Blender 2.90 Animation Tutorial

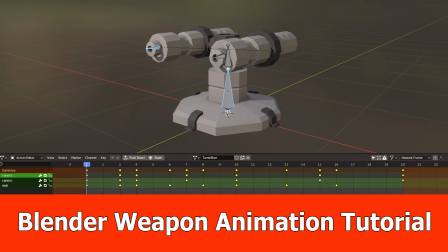[0:00]
Hey, this is Jayanam with the Blender animation tutorial for shooting with this turret.
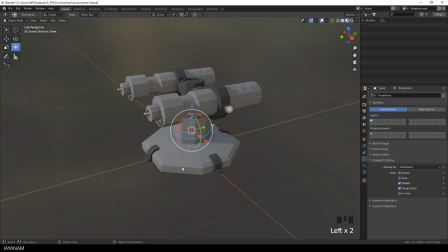[0:06]
The model is already rigged. I select the armature and then I enable in front so that you can see the bones. And for creating the animation, I will need a dope sheet, so I will open a new window.
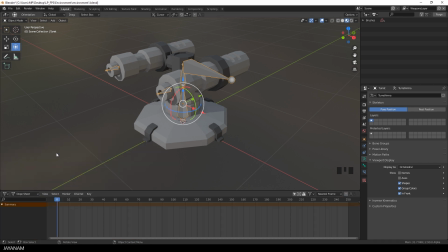[0:22]
Then I select the dope sheet and I want to create an action that I can export to game engines, and for this I enable the action editor. And I drag out another window, the timeline, with that I can control the animations.
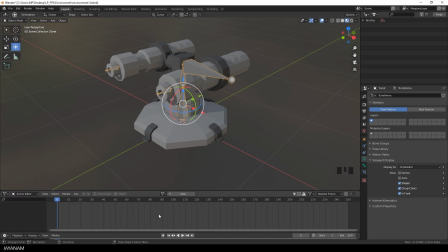[0:37]
You will see this in a moment. Okay, for creating the animations I have to go to pose mode. You can select it here, or you press Ctrl Tab.
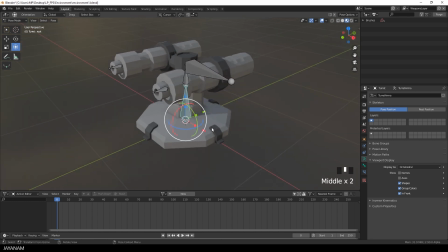[0:52]
In pose mode you can rotate or move the bones. And since the mesh is already rigged, it is following the transformations of the bones. In the previous tutorial, I already explained how to rig a low poly mesh like this turret.
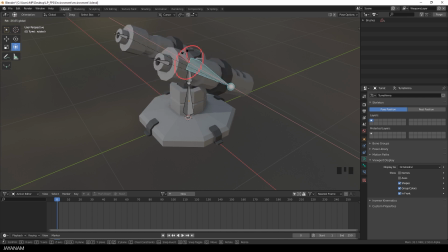[1:06]
You see, we can rotate the parts separately. And to create the shooting animation, we have to move these bones here to move the part of the mesh to the inside and the outside and store keyframes to an action. Alright, so the first thing that we have to do is to create a new action.
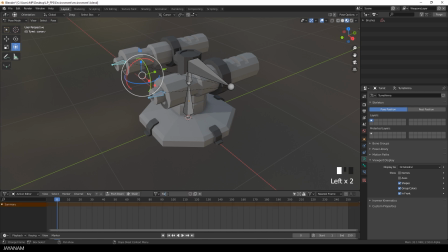[1:28]
I name this, for instance, turret shot. Then I go to frame number 1 and we create the first keyframe. With the bone selected, in pose mode I press the I key and select location. This means for the bones we don't have to store rotation or scale, just the location.
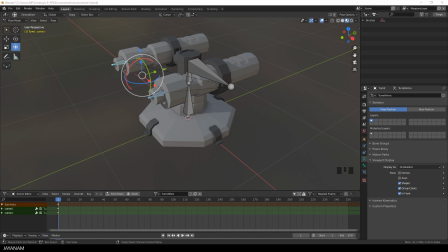[1:47]
You can store these keyframes by pressing the I key and you have to be in pose mode. But another way is to enable auto keyframe insertion when you go to the timeline and press this button here. Then every time I change the rotation or the scale or the location of a bone,
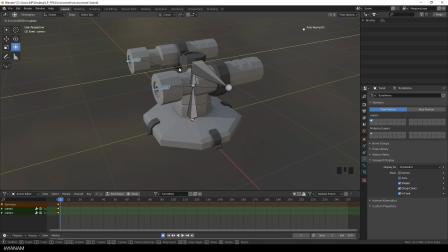[2:07]
a keyframe is inserted at the current frame. So when I move the bones now to the inside, you see that at frame number 3, where the playhead is located, a new keyframe is inserted. Then I go to frame number 4 and move the bones to the outside,
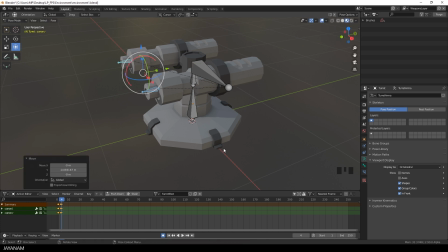[2:24]
and this is directly the next frame, so it will look in the animation as if the part suddenly shoots out. Okay, now I go to frame number, let's say 7, and move this slightly to the inside.
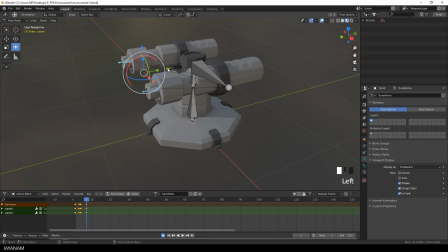[2:42]
The goal is here that the animation should look natural, as if the part springs back a little bit after the shot. So go to frame number 10 and press Alt G, which brings the bones back to the original location.
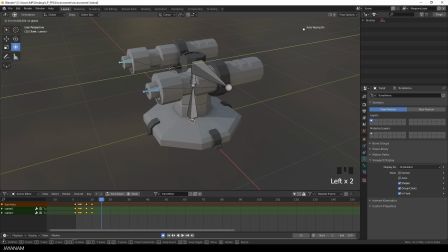[2:59]
And another tiny movement I do at frame number 15, and again at frame number 20, I return to the original position. Alright, so let's see if this works.
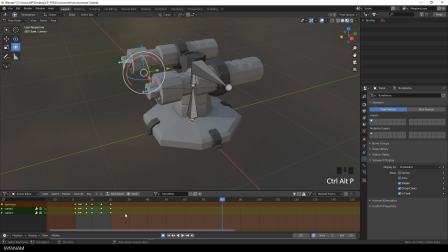[3:16]
I press Ctrl Alt P to limit the range of the action to the area where keyframes are located, so we can easily preview the animation in a loop.
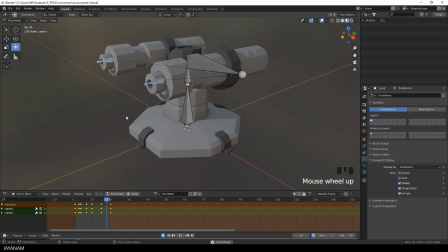[3:26]
And this looks quite good in my opinion, but of course this isn't natural because when you fire such a turret, the whole thing is moving. There's a recoil and we have to animate this. And to do this, we use the same technique.
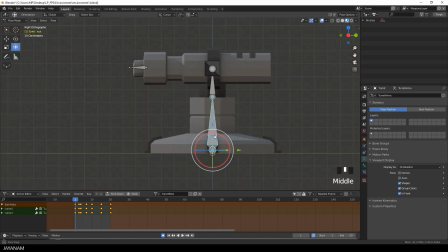[3:42]
We go to the first frame, but this time we animate the root bone. I select it in pose mode, snap the view, and then create the first keyframe. For the first keyframe, I want to store the current location and rotation of the bone, so I press I and create a keyframe for location and rotation.
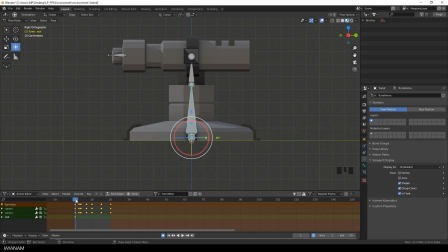[4:01]
This entry, lock rot. Oh, I see, I could have started at frame number 3.